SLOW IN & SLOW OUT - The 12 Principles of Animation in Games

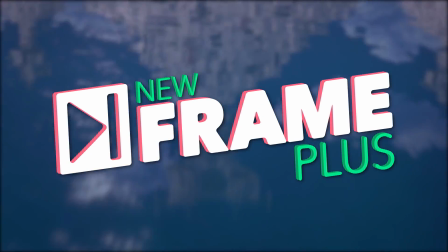[0:00]
Hello, welcome to New Frame Plus. Let's talk about another principle of animation.
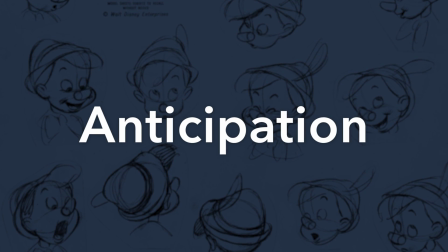[0:05]
So far we have talked about timing, squash and stretch, and anticipation. This time let's talk about slow in and slow out.
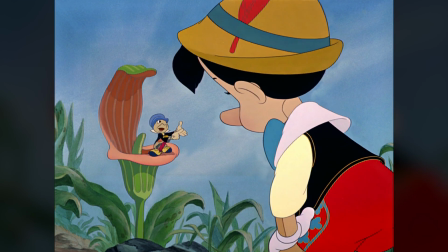[0:14]
Back in animation's early days,
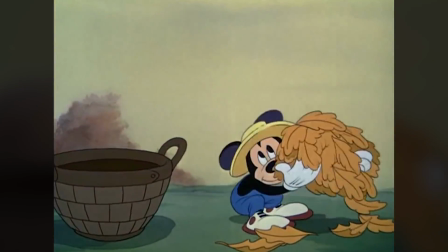[0:16]
some of the more savvy animators at Disney and other studios observed that character movement felt more spirited when it lingered on key poses.
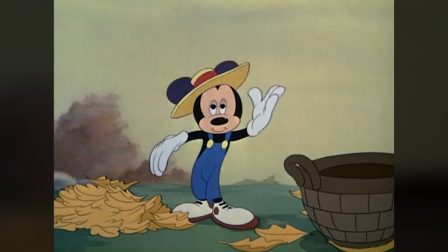[0:25]
When characters didn't just move from one to the next at a perfectly linear speed,
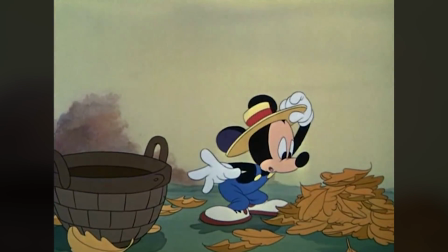[0:29]
but slowly accelerated out of one key pose, speedily moving and then decelerating into the next.
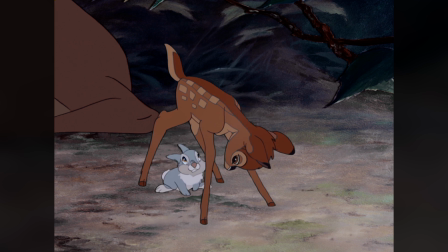[0:35]
And in addition to feeling more lively, this quality of movement also felt more grounded in how things actually move in real life.
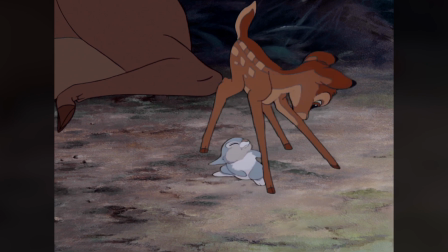[0:42]
Because it takes time for things to speed up and slow down.
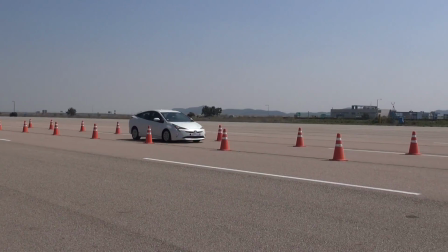[0:46]
I mean, your car doesn't go from 0 to 60 instantly, nor does it instantly stop when you hit the brakes, which, probably for the best. To show what this looks like in action, let's bring back our old friend, ball moving across the screen.
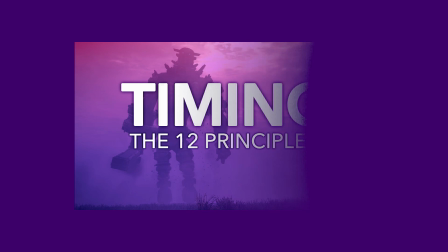[0:59]
Remember back in the episode on timing when I used this ball to demonstrate the concept of spacing?
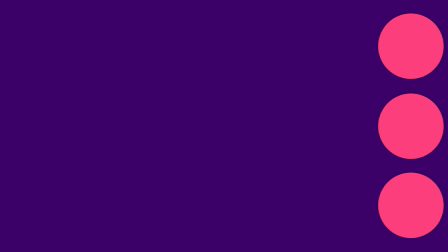[1:05]
Turns out I was giving you a preview of slow in and slow out.
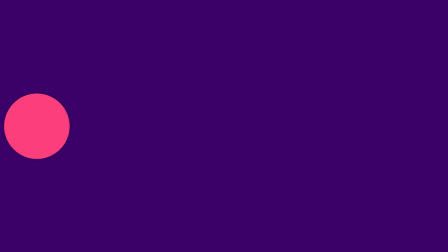[1:08]
Let's say that the starting position on the left is the ball's first key pose, and the ending position on the right is another key pose. If the ball moves from one to the next without any slow out or slow in, then it will just travel from A to B at a constant speed, which, that's fine.
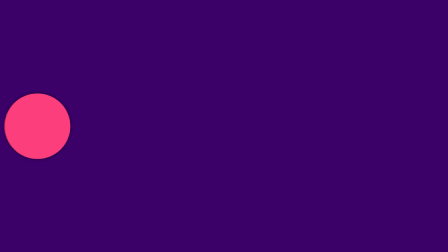[1:25]
But this time let's have it slow out of the first pose. You see how it favors that position a little longer as it takes time to accelerate? And now let's also add some slow in as it reaches its destination. Now, the ball is not only accelerating and decelerating, respecting the principles of physics,
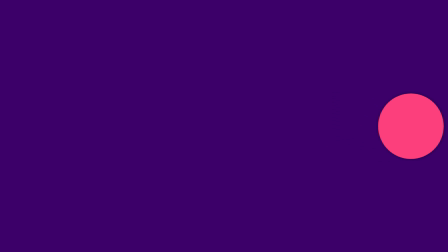[1:42]
but it's also favoring both the origin point and the destination with its movement, lingering near each location so that you have more time to see it there.
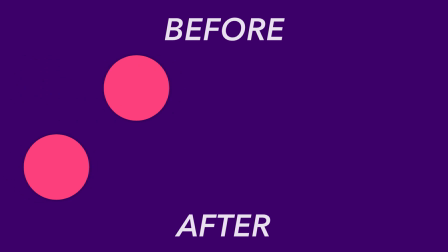[1:51]
And on top of that, the movement itself feels more visually interesting, right?
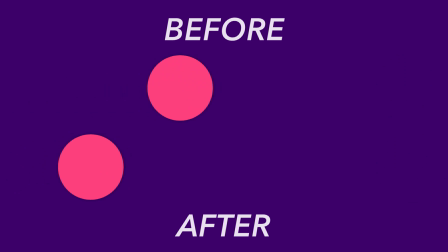[1:56]
Now the movement across the screen has some more zip and energy. It's a bit more spirited.
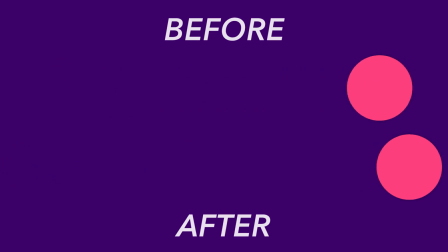[2:02]
But for a more practical example, let's look at this applied to a character.
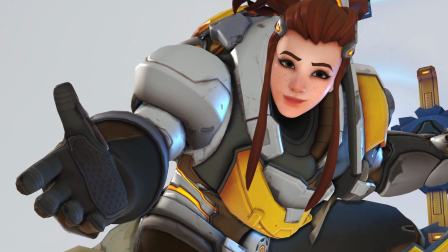[2:06]
And it's easiest to see this principle in action when the effect is exaggerated a bit, so look at this Overwatch emote of Brigitte fixing her shield.
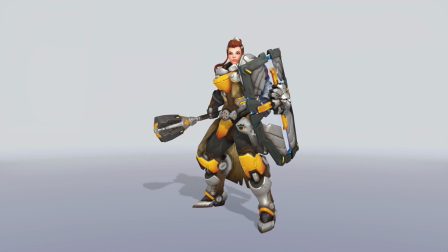[2:15]
You see how she's really lingering in each of these poses, almost coming to a complete stop? It makes the slow into and out of each pose all the easier to see. So let's say that these three poses are the key poses she's hitting.
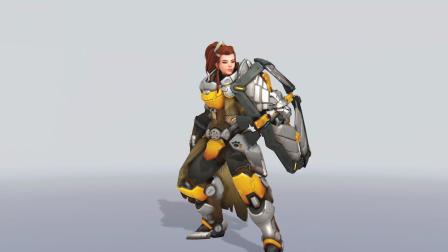[2:29]
Watch how she moves from one to the next. Acceleration, deceleration, pose.
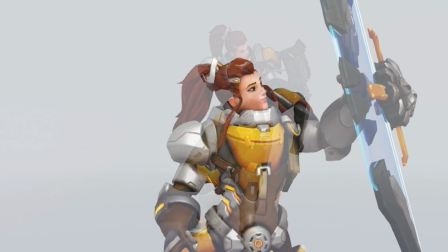[2:35]
Slow out, slow in, pose. Even on this little head turn, the rotation of the head slows out, slows in.
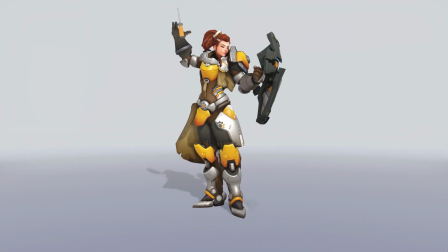[2:44]
And notice that lingering on these key poses isn't just helping to effectively demonstrate the weight of her body,
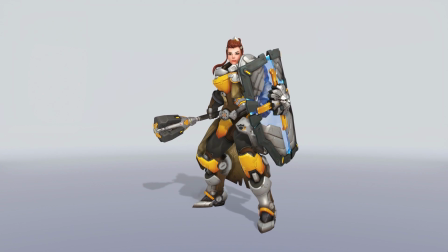[2:50]
it's also giving those poses greater priority in the performance, emphasizing and drawing attention to those moments.
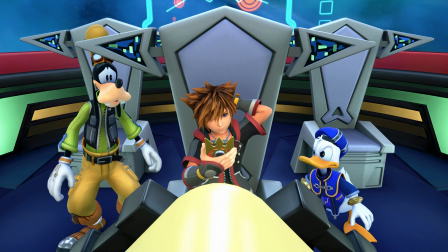[2:59]
For a slightly more understated example, consider this shot of Zora, noted sweetheart, not knowing how phones work.
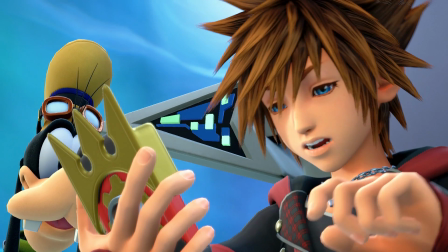[3:06] Huh? Dale?
Starting on this first pose, slight slow out, slow in, slow out, slow in.
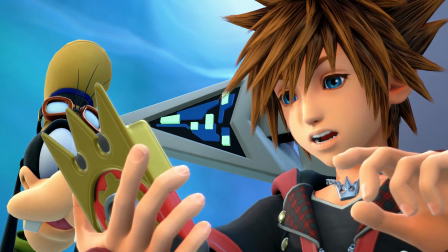[3:15]
He does enter and leave certain poses quicker than others, but there's a bit of acceleration and deceleration each time.
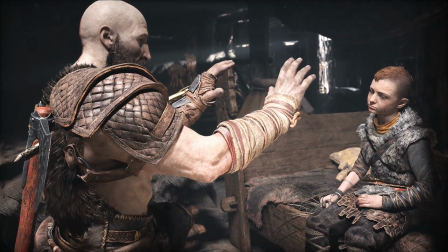[3:22]
Now, this principle may be a bit harder to see happening with more naturalistic movement,
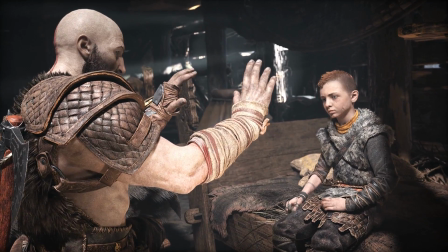[3:28]
since the characters aren't holding on key poses in a cartoony fashion, but make no mistake, slow in and slow out are still in effect here.
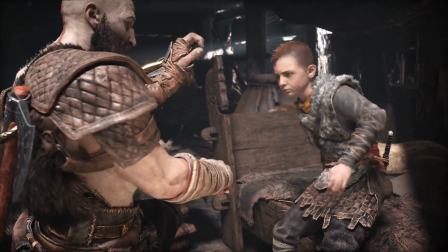[3:36]
All the parts of these characters' bodies are still respecting the physics of acceleration and deceleration.
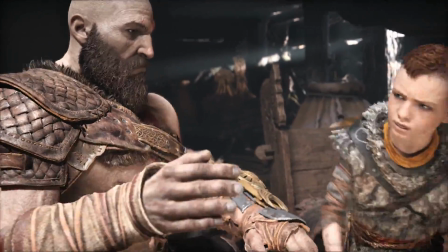[3:42]
Whether exaggerated or naturalistic,
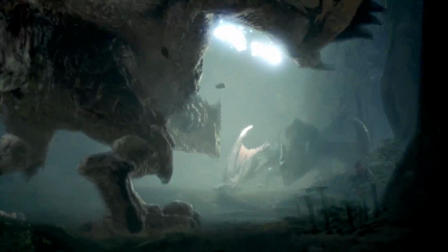[3:44]
this principle helps to give our animated objects an appropriate sense of weight, which is crucial to making their movement feel right.
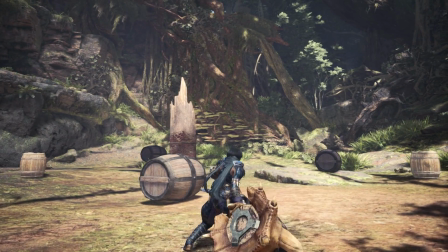[3:51]
One of the easiest ways we can tell that this hammer's heavy, besides just looking at the absurd thing, is because we can see how much effort it takes to get it moving.
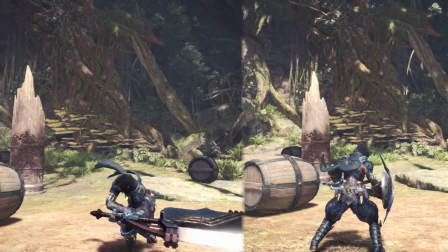[4:00]
An object which is heavy is going to require a bit more time and energy to get moving than an object which is lightweight.